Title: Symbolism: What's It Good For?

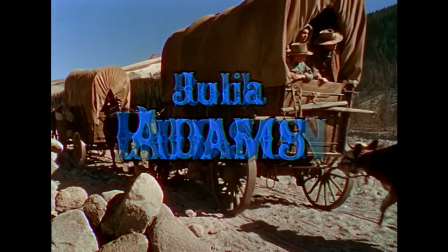8:14 The two symbols I want to compare come from two different movies,
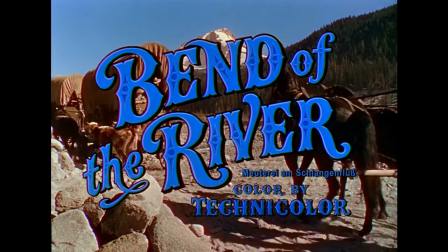8:18 Anthony Mann's 1952 western Bend of the River, and the more recent Gravity from Alfonso Cuarón.
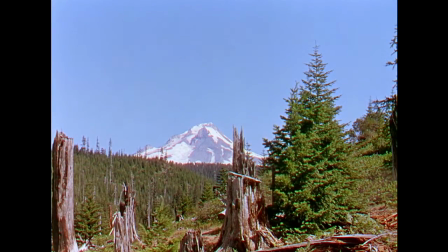8:24 The reason I want to look at these two movies in particular is because they have very similar central themes, namely a protagonist who, in the process of trying to escape the past, undergoes a personal rebirth,
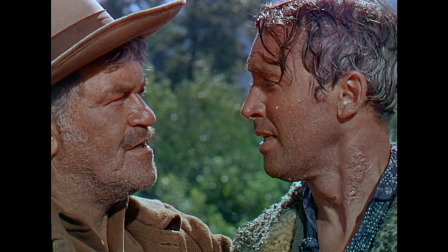8:37 accompanied by strong implications of spiritual rebirth as well.
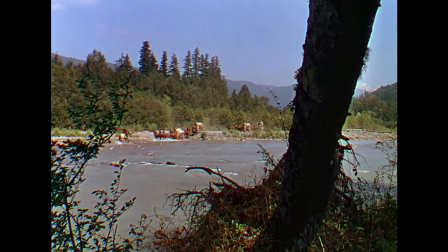8:41 Both movies use symbolism to convey this theme, but they do it in different ways that yield different results.
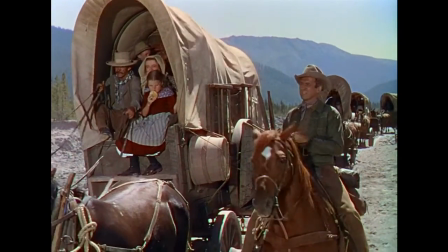8:48 First, let's look at Bend of the River. In this movie, Jimmy Stewart's character Glenn McClintock is a former border raider who attempts
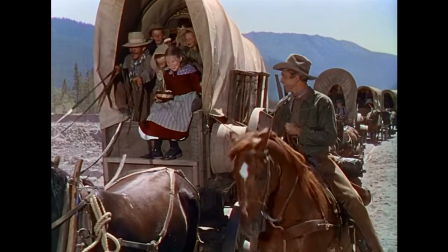8:56 to leave behind his violent past by helping a group of homesteaders establish a settlement in Oregon.
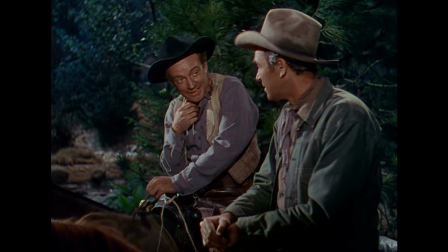9:01 Along the way, he meets Emerson Cole, another border raider, who acts as the personification of Glenn's past.
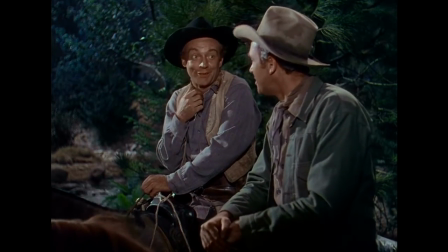9:08 The symbol I want to look at appears during the movie's final climactic action sequence,
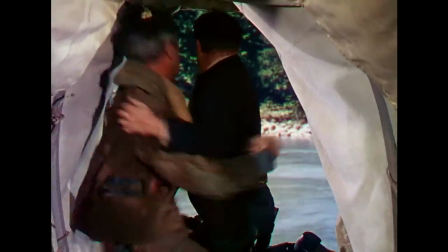9:13 where Glenn and Cole, while entangled in hand-to-hand combat, take a spill into the river.
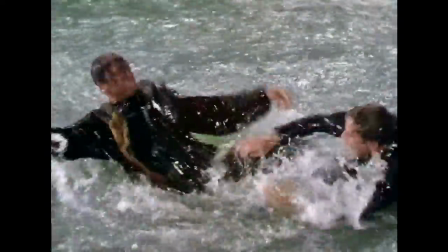9:18 A dunk in the water like this is a pretty common symbol used in literature to evoke the idea of a baptism, signaling a birth or rebirth.
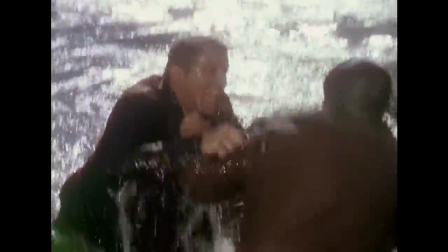9:27 Soon after, Glenn triumphs over Cole,
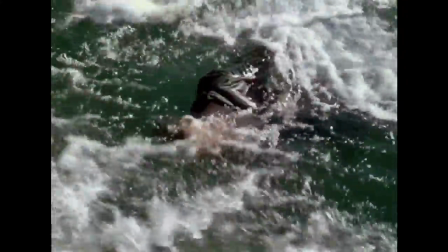9:30 and Cole's disappearance into the water visualizes Glenn's sin being figuratively washed away by the baptismal waters.
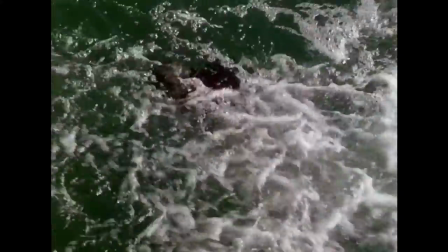9:37 This scene does a lot of work.
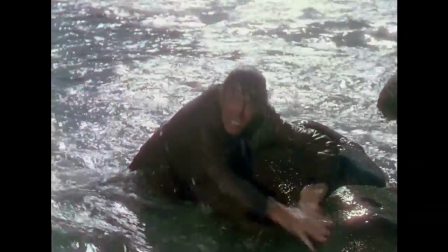9:39 Aside from its symbolic contribution to the movie's theme, it also carries the literal significance of being the protagonist's final triumph over the villain.
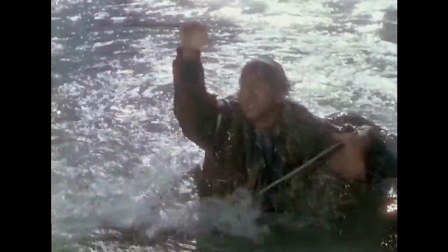9:47 It's a fantastic example of symbolism as a multitasker,
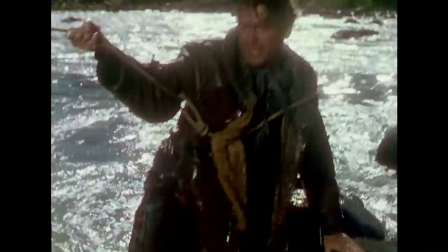9:51 and it shows why this multitasking is effective. as each meaning elevates the other.
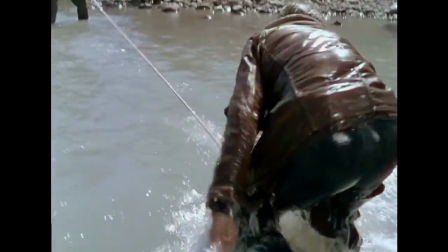9:56 The figurative victory adds greater significance to the literal victory, while the literal victory makes the figurative victory that much sweeter.
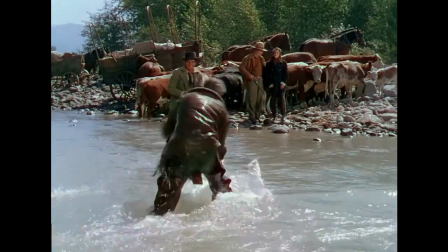10:04 The cumulative effect of this scene and others like it throughout the movie is a powerful and compelling realization of the story's central themes.
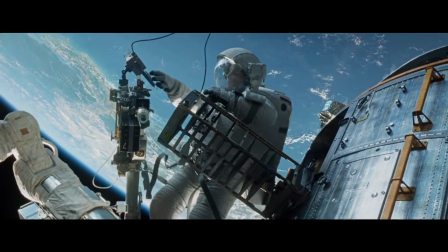10:13 Now let's take a look at a scene from the movie Gravity.
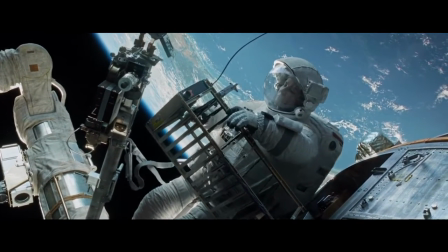10:16 In Gravity, Sandra Bullock's character Dr. Ryan Stone attempts to escape the trauma of her daughter's accidental death by becoming an astronaut.
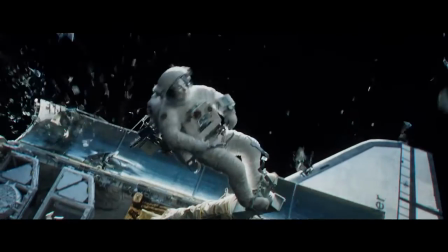10:25 During an ordeal that strands her in orbit, she undergoes a personal rebirth that renews her will to carry on into the future.
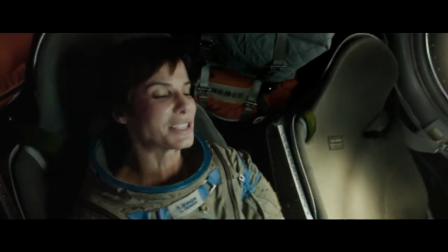10:32 This rebirth is visualized throughout the movie, including in what would become the movie's most famous image, the Fetus Shot.
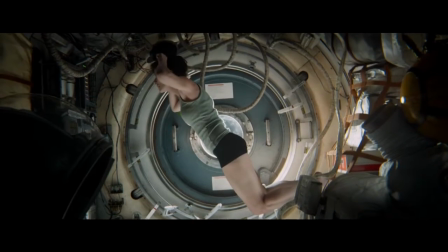10:39 This is the symbol I want to focus on in this movie. In this shot, Stone removes her spacesuit before curling up into the fetal position,
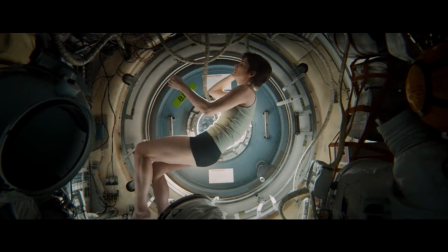10:47 while hosing in the background floats into frame to create the visual suggestion of an umbilical cord.
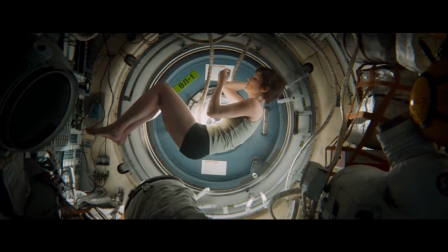10:52 This reinforces the idea that Stone is in the middle of a gestation period, undergoing the process of being born again.
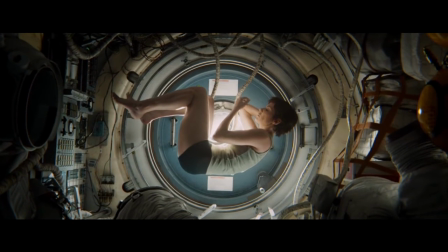10:59 In this capacity, the scene serves as a figurative contribution to the movie's themes.
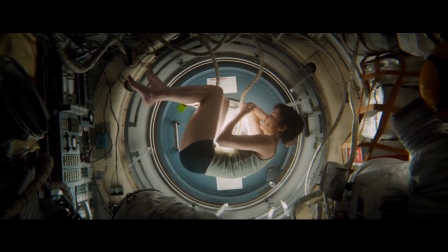11:05 But what literal meaning does it carry? We see that Stone is distressed, but we already knew that.
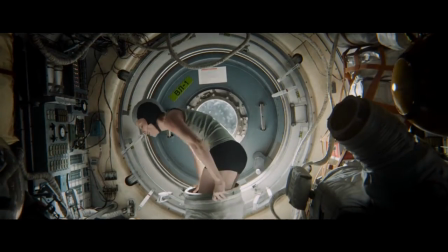11:11 Okay, she takes off her spacesuit, and then... is there really a reason for her to stop everything in this
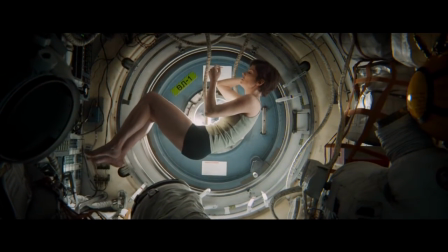11:17 high-pressure and time-sensitive situation to curl up in a very specific way for who knows how long?
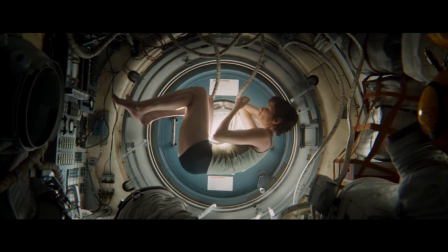11:24 You could come up with some kind of a justification. She's tired, she's stressed, she's not in a good state of mind, she's stopping for a rest.
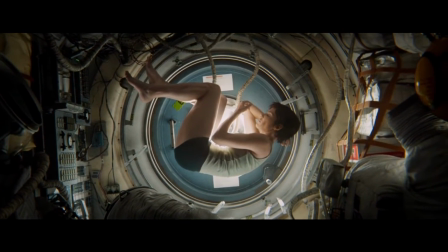11:32 But the real question is, if this scene had no symbolic significance, would it still be in the movie?
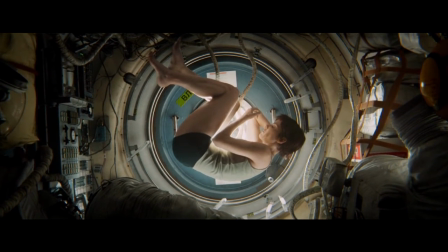11:39 I don't think so, and in fact, it seems to exist solely on the basis of its figurative meaning. This might sound like speculation, but I think we could find support for this idea within the film itself.
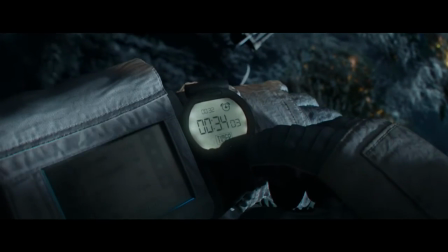11:51 For example, Gravity takes place almost entirely in real time, with very few cuts that indicate a passage of time.
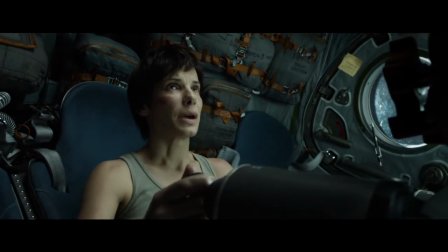11:59 One of these cuts comes later in the movie so that we don't have to take the time to watch Stone get into a spacesuit.
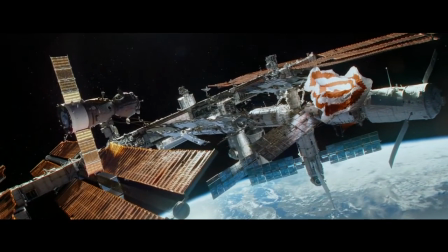12:06 If getting into a spacesuit is something that has such little value as a piece of literal
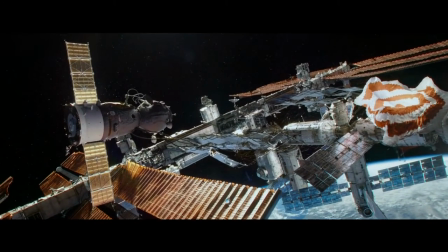12:11 information that it is left out of a movie that otherwise leaves almost nothing out,
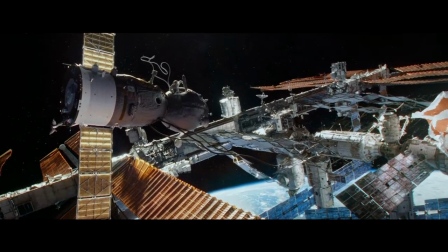12:15 I don't really see how getting out of a spacesuit is so much more important that it warrants the extreme amount of emphasis
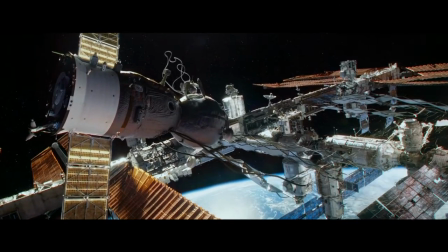12:21 that's placed on it.
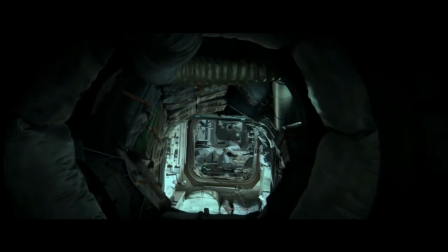12:23 Another one of these cuts comes immediately after the fetus scene, indicating that it's not important for us to see whatever else happens after the pose,
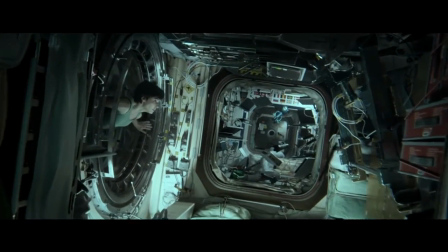12:31 which in turn can make us question why it was so important for us to see her get into it.
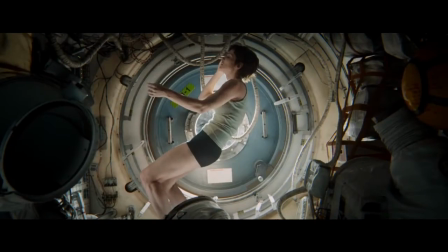12:36 All in all,
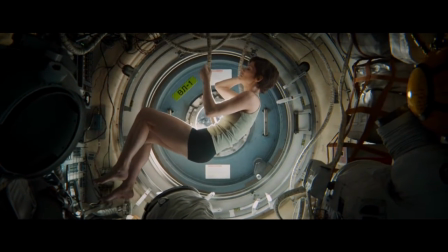12:37 it's incredibly easy to come away from this scene with the impression that it exists for the sole purpose of conveying the figurative womb concept.
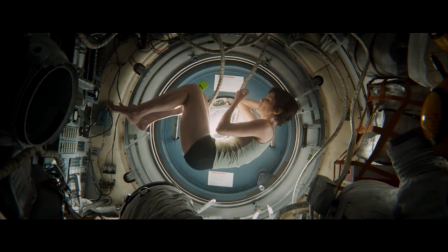12:45 In other words, it's a unitasker. Unlike the scene we looked at in Bend of the River,
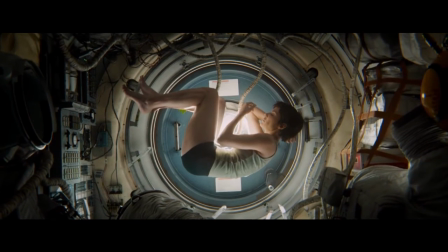12:51 there doesn't seem to be a surrogate literal meaning here which can elevate and be elevated by the figurative meaning.
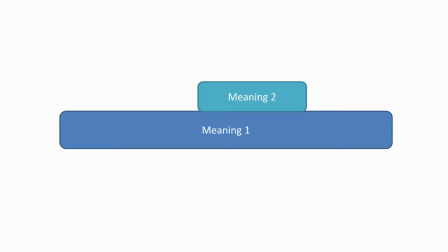12:58 It acts not so much as an additional layer of meaning, but rather as more of a replacement. Because of this, it doesn't contribute value in the way we would expect from a symbol, by condensing meaning. Instead, it runs into that second caveat by creating blank space.
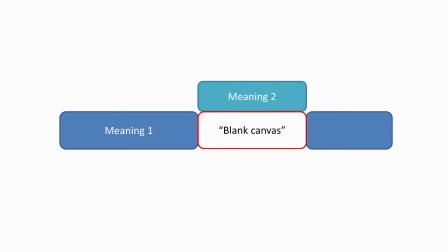13:15 The movie, the plot, everything is put on hold so that we can watch Stone float in a pose for a long 30 seconds. And while the scene may successfully convey its own symbolic conceit, it does so at the expense of the larger work's overall impact, through dilution, but also through distraction.
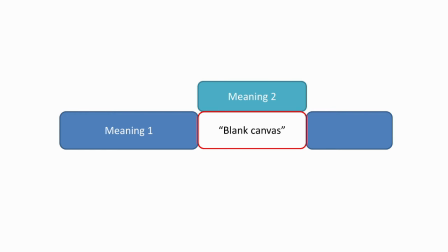13:34 And let me explain what I mean by that.
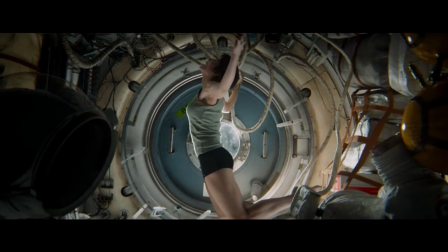13:36 There's something about this scene that always bothered me from the first time I saw it, but for the longest time I wasn't able to put it into words.
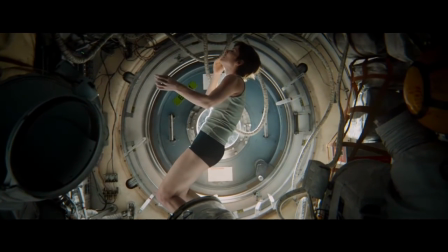13:45 I think I finally figured it out though, and it's that the scene seems to want to have things both ways.
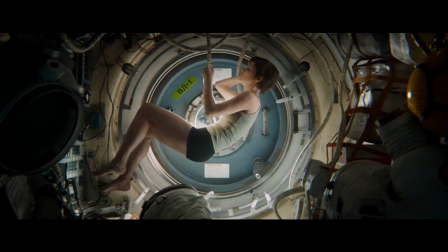13:50 It wants to be coy, but blatant at the same time. It wants to convey information in an indirect, figurative way,
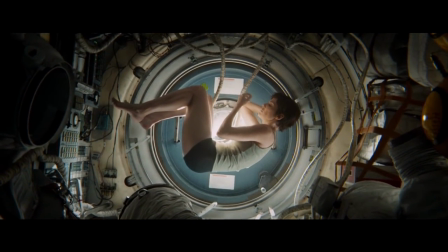13:58 yet it removes any other kind of meaningful or substantial context to ensure that we don't miss the figurative meaning.
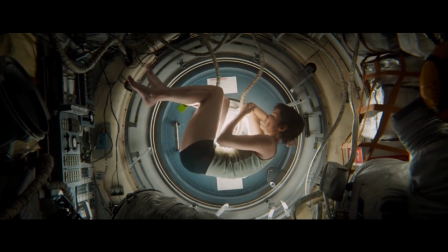14:06 As a result, it seems less concerned with conveying any kind of specific themes than it is with broadcasting a signal of intent,
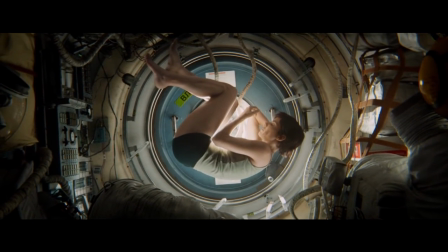14:14 a signal that the movie intends to be seen as a serious work of symbolic art. But that messaging has everything to do with the movie itself, and nothing to do with Dr. Stone or her rebirth.
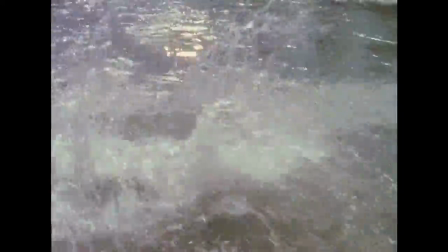14:26 I don't imagine Anthony Mann was particularly concerned with whether people noticed the symbolism in Bend of the River.
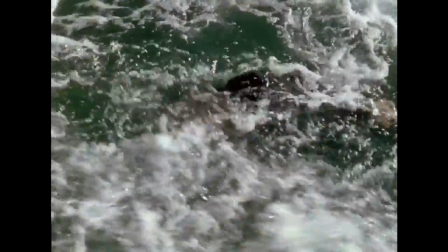14:33 Many audiences might not notice the baptism symbology, or the characters' clashing color schemes,
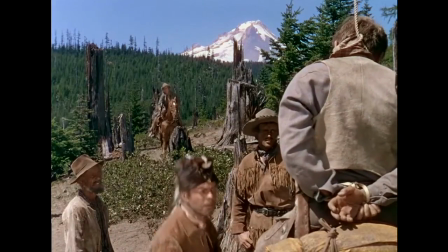14:39 or how Glenn clutches the scar at his throat upon seeing Cole, the reminder of his violent past which is finally revealed at the end of the movie,
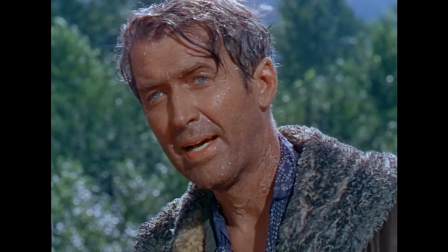14:48 visibly healed over. They might not notice these things, but nobody could leave the theater thinking that the movie was about anything other than Glim's redemption. With Gravity, on the other hand, the fetus scene seems so preoccupied with being noticed that it kind of takes on a life of its own and almost upstages the rest of the movie. Like I said earlier, I think a lot of us have been taught to have a kind of Pavlovian response to symbolism.
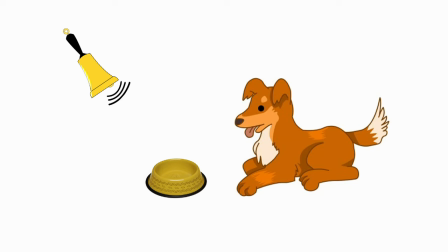15:15 And that being the case, it shouldn't be a surprise when some works ring the bell as loudly as they can in the hopes of making us drool. But if we want to determine whether or not there's actually any food in the bowl, making direct, independent observations will always be more reliable than a prescriptive criteria like the bell.
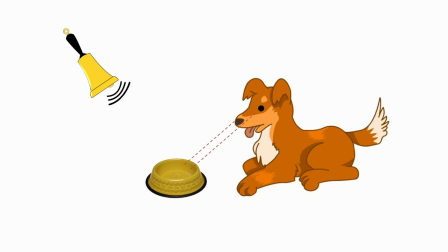15:34 And I find that to be true in the case of these two movies. It might sound kinda corny, but Bend of the River really reaches me in ways that Gravity fails to, and a lot of this is due to the different ways that each movie uses symbolism. Under an implied value model of symbolism, opinions like mine shouldn't exist.
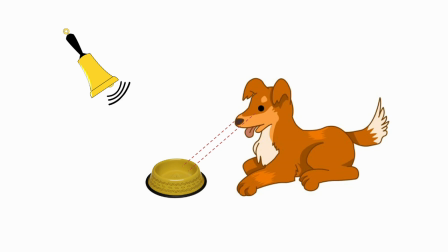15:53 There's no way to explain them. In contrast, the more observational model I've described can not only explain this opinion, but also just about every other opinion I've thrown at it so far. Also, unlike the implicit model, it makes no claims to being a universal explanation that everyone will find equally useful.
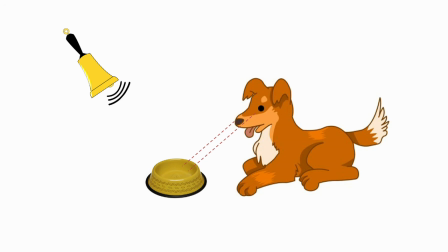16:12 But for me at least, it seems to work pretty well, and I find that I can hear things much more clearly when I tune out that bell.